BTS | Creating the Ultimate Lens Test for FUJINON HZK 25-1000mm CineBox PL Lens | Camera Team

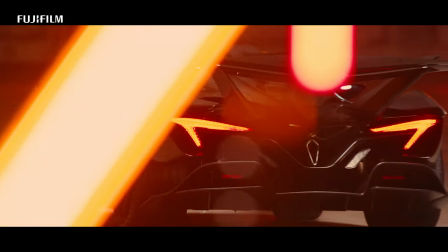(0:10) 3, 2, 1, action.
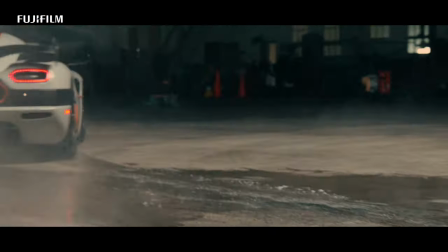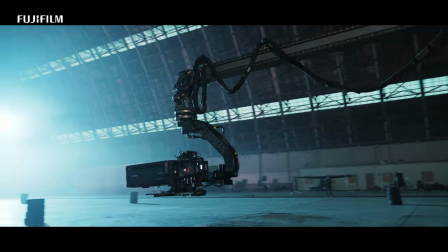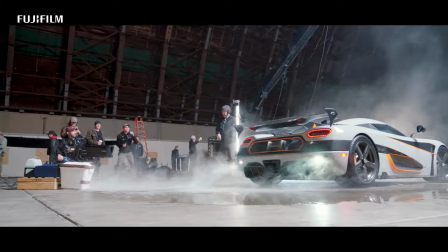I'm AJ Blyer. I'm the director and executive producer of Hyperactive. It's the new launch video for Fujifilm's new HCK25-1000 zoom lens. When Fujifilm first approached me to make a video with this new prototype lens, I knew right off the bat I just wanted to create something that was more than just a clinical lens test. I wanted to create the coolest lens test that ever was. And everything about the shoot was about going big.
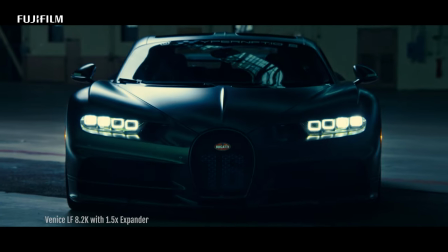(0:52)
You know, our space was big, our lens was big, so I knew I wanted the cars to be big as well, and we really got them.
Let's get a beauty shot of this.
I love exploring with new technology, new lenses, new camera systems, and I'm a huge fan of their Primista series.
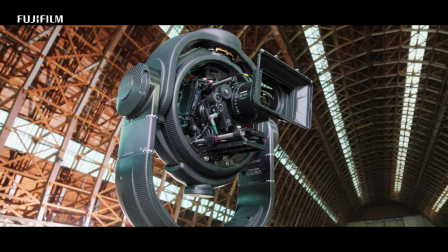(1:05)
I shoot so many projects just exclusively on that lens because I feel there are so few optics
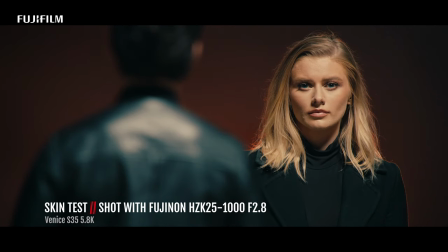(1:11)
that really thread the line between being beautiful for people and having a nice character to it,
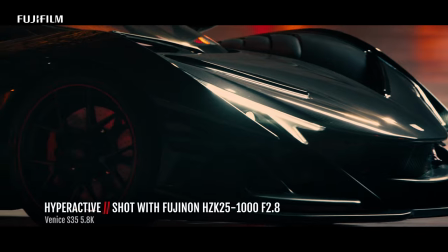(1:16)
but also having enough clarity and sharpness for product. I can't stress enough how much these lenses just tow that line perfectly.
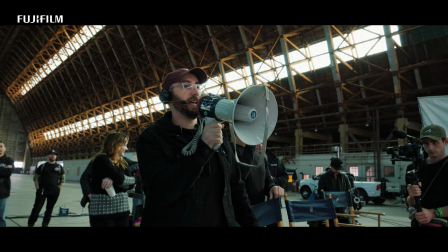(1:24)
But I've never shot on a lens like this before.
Slay it in. Mark right away. Clear.
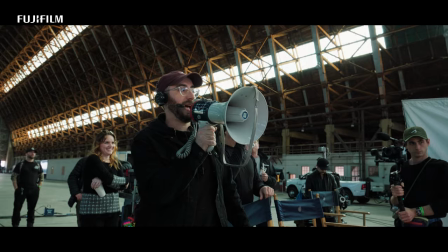(1:30) Action.
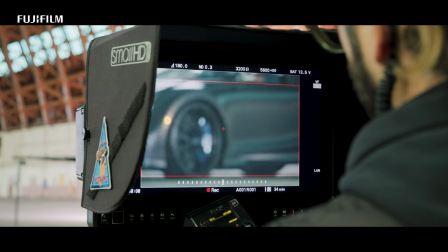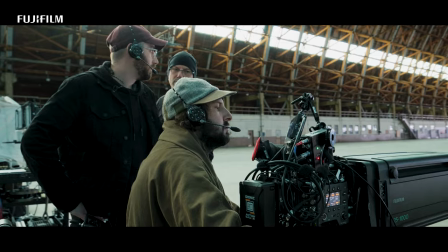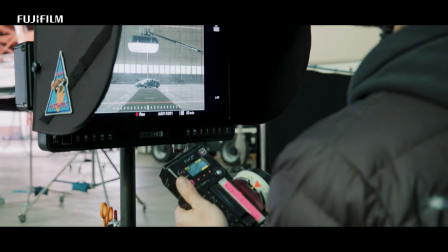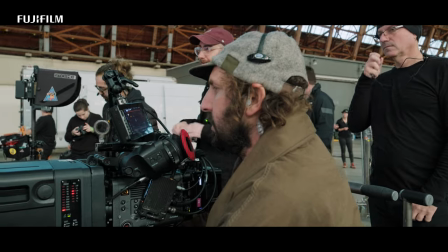(1:46) Amazing.
As we were sitting down on the first shot, one of the things I noticed when we were testing from going super long to super wide was how flatly projected the optic was.
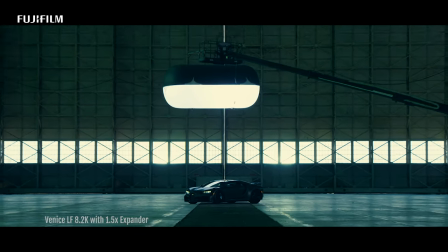(1:56)
25 millimeters. It's really really flat. You get no bow, you've got no bend.
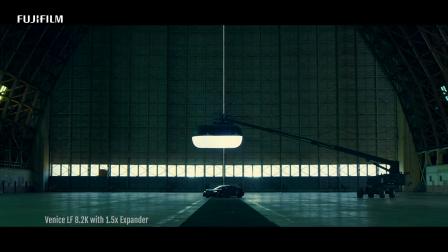(2:02)
It's just super super clean. It's incredible that we started on so close on on that Bugatti and ended to the ultra wide without having to swap a lens. It makes my life a lot easier. Lenses of this style normally come with broadcast controls which we did have available to us and I played with them before things like NAB and Senegere. It's really fun and they're pretty intuitive but it's not generally how we shoot and I think one of the big objectives of this camera test was to see how well it performed in a commercial environment.
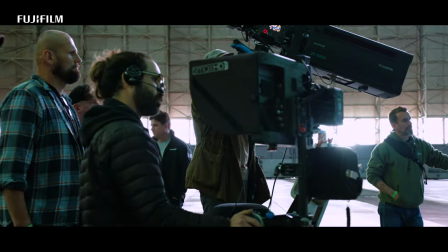(2:30)
So we left those in the case never took them out and instead we connected it to our Preston focus system in which it performed beautifully. One of the key functions here is focus control, zoom control, and iris control. You're like is my Preston going to work? Is my Microforce going to work? Can we pull iris?
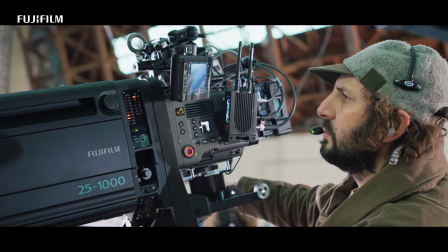(2:47)
And what was really impressive was the camera and the lens and all the normal functions were able to be performed. I needed equipment that would allow me the flexibility and ease to reposition and fly around a much smaller camera package, yet the structural strength and smoothness of really clean beautiful
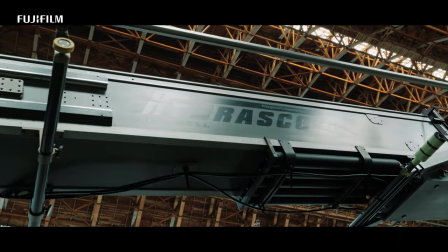(3:05)
moves despite flying around a camera lens that's over 60 pounds.
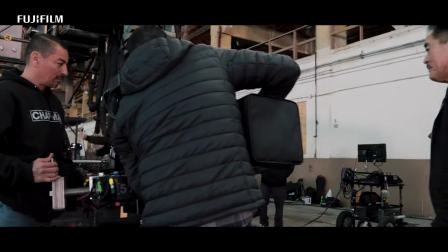(3:10)
Because of the incredible equipment and team at Chapman Leonard, I was able to place this lens wherever I wanted to immediately.
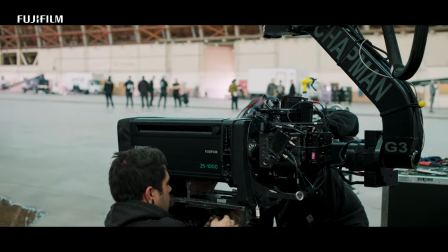(3:16)
There was really no compromise in having a lens this big on this production
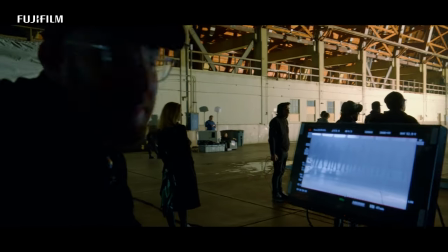(3:21)
this is probably the shot I'm maybe most excited about I'm really really pumped for this I can't wait
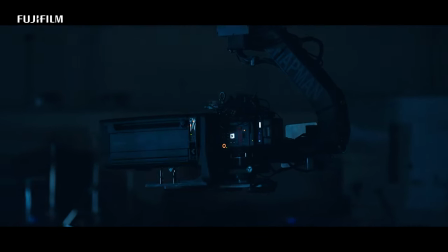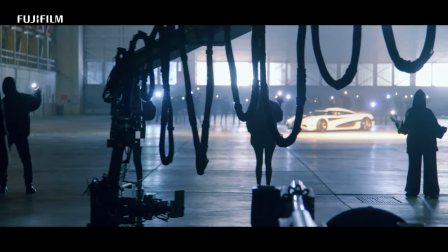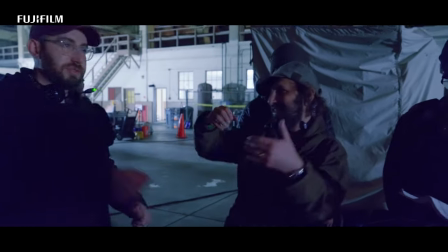(3:37)
there's a moment there were like really good yeah it's so good so there's a moment when we were shooting and I had to go back and look at it we
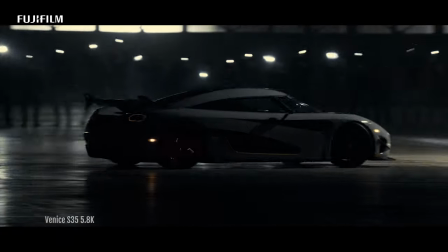(3:46)
must have been at maybe five six hundred millimeters the car is super high contrast against a super bright window with like some slightly
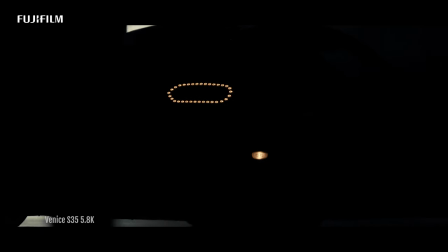(3:55)
red tail lights and you could see all the heat waves coming off of the engine of the car.
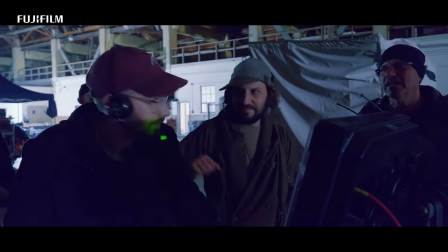(4:00)
It is one of the prettiest beats in the piece.
That worked exactly as I wanted it to work.
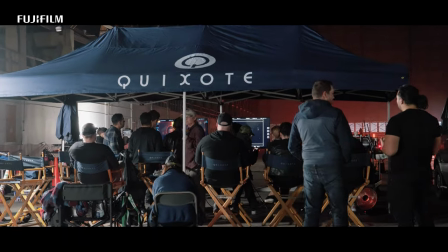(4:06) I'm really excited.
Okay, we're on our final shot of the day, our final setup. We have the Koenigsegg here.
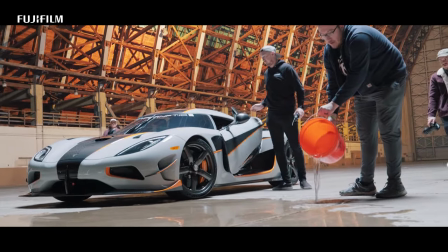(4:11)
We're wetting down the ground. It's gonna give us some beautiful, beautiful reflections. We got some dry ice too, give it a little bit of atmosphere.
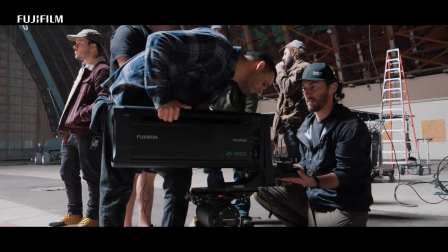(4:18)
This is our final shot.